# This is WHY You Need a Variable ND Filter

How's it going, everyone? This is Kevin. Today I want to bring you along with me to talk about why you need a variable ND filter. So let's jump right into it.
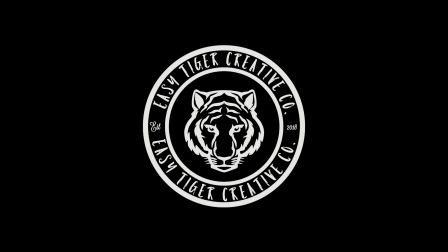So first and foremost, we have to talk about what is a variable ND filter. The variable ND filter is basically a filter that you put on your lens that you can basically get your footage to look more cinematic, because it basically lets less light in so that you can also leave your aperture more open to have that creamier kind of blurred background in your videos and or photos. So basically it just helps reduce the light that you put inside your camera, just like so. So I can open it, close it, and so on and so forth, and you see what it does. So back to kind of normal.
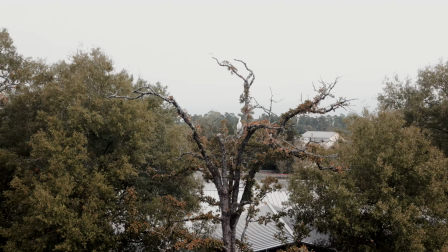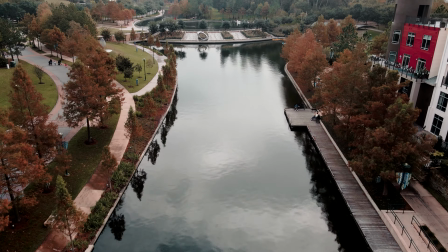So now you might be wondering, why do you need a variable ND filter? So you probably are watching YouTube and all these videos, and you see your favorite content creators having the nice little blurred background, or in movies whenever they have the nice little kind of bokeh in the video to make it more cinematic. They're more than likely using a variable ND or some sort of ND filter. Some cameras have built-in ND filters and some don't. So that's why you need a variable ND filter if you want to get those nice blurred backgrounds for your footage to look more cinematic and just kind of not as digital, if you will, kind of with like how our phones meant, like basically they just have everything in focus.
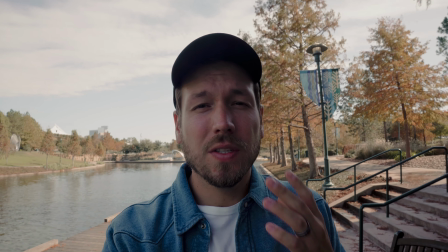So that's one big perk of why you need a variable ND filter. So let's pretend that we want to shoot in broad daylight without an ND filter.
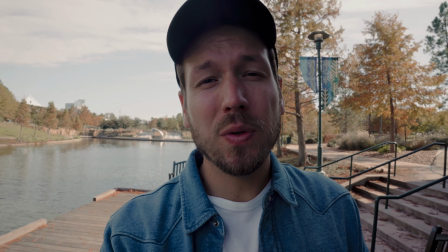Right now I'm shooting at about
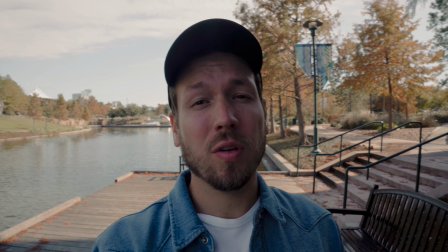f16, and I'm kind of behind a little bit of shade because the sun decided to come out just a little bit more, and basically I have to keep it at that.
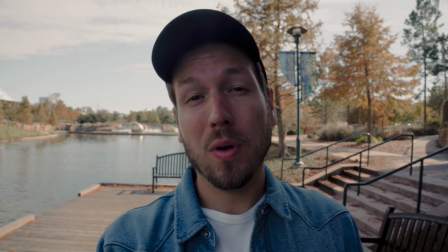So now you see that most of the stuff is not blurred as it would be with an ND filter.
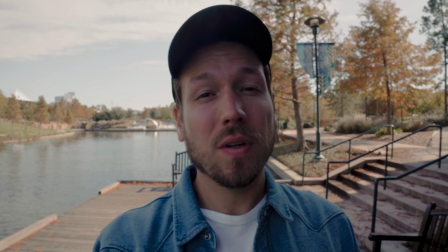So that's one of the greatest reasons why you do need an ND filter, if you want to have that blurred background to make it a lot more cinematic feeling.
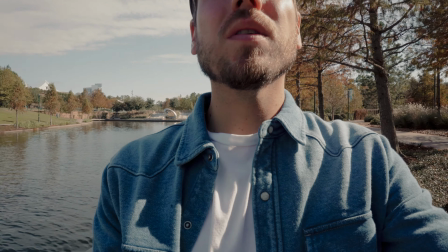So now that I've stepped over here, I'm going to bring it up to the f22 right now,
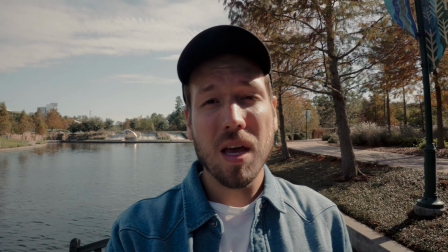and I'm still overexposed theoretically, but as you see, everything's kind of in focus.
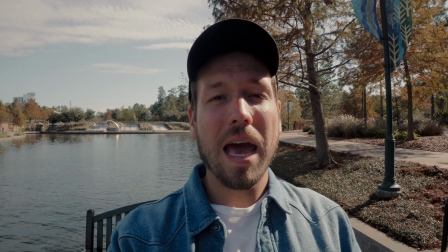So that's one of the reasons why you kind of want to have either an ND filter or try to shoot where there's more shade,
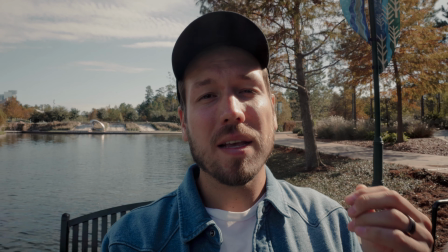so that you can kind of lower that aperture to not be as basically as narrow with the f22,
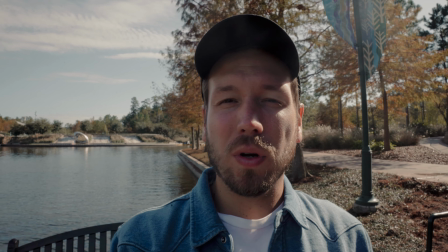and have everything in focus so that you get a little bit more blur. And now this is the video with the ND filter on.
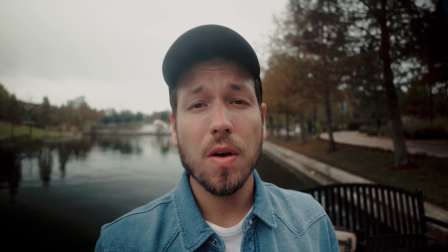Now I'm at 2.8 for my f-stop, and here you go. This is what it looks like. So if you can see, there's a little bit more of a blur.
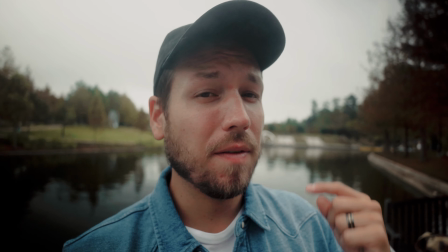This is why, one of the reasons why you want to use that variable ND filter, to make it look a lot more,
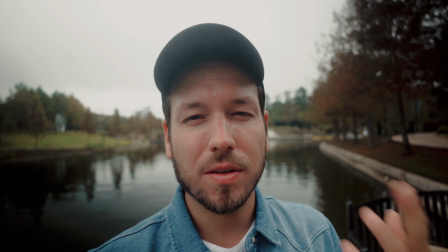you know, just softer in the eye, I guess, and you can focus where you want it to be focused more for the viewer.
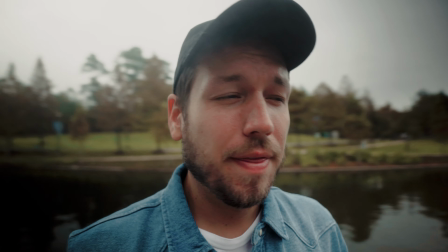That's one of the main reasons. So that's kind of one of the reasons why you need to have one of these.
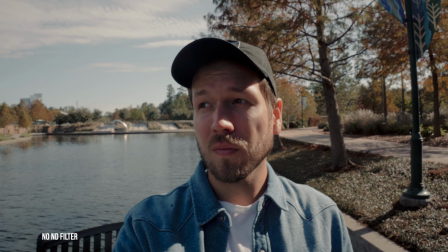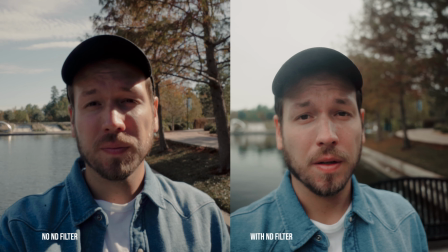So let's pretend that your lens can go down to like a 1.4, and you want to shoot at the most open that you can just because you want to. I mean, not always will I do that to shoot at 1.4. Usually I kind of try to keep it at like 2.5, 2.8, just so that it's a little bit sharper. But let's pretend that you wanted to do that because you wanted to add more creamy bokeh to your video. So without the ND filter, I can't really do that because obviously it's going to be way overexposed. So if I wanted to do that, I'm going to have to really use an ND filter so I can show you the big difference. So I'm going to put on the ND filter into this lens, and then I'm going to show you what it'll look like with having it at 1.4 and just kind of filming myself.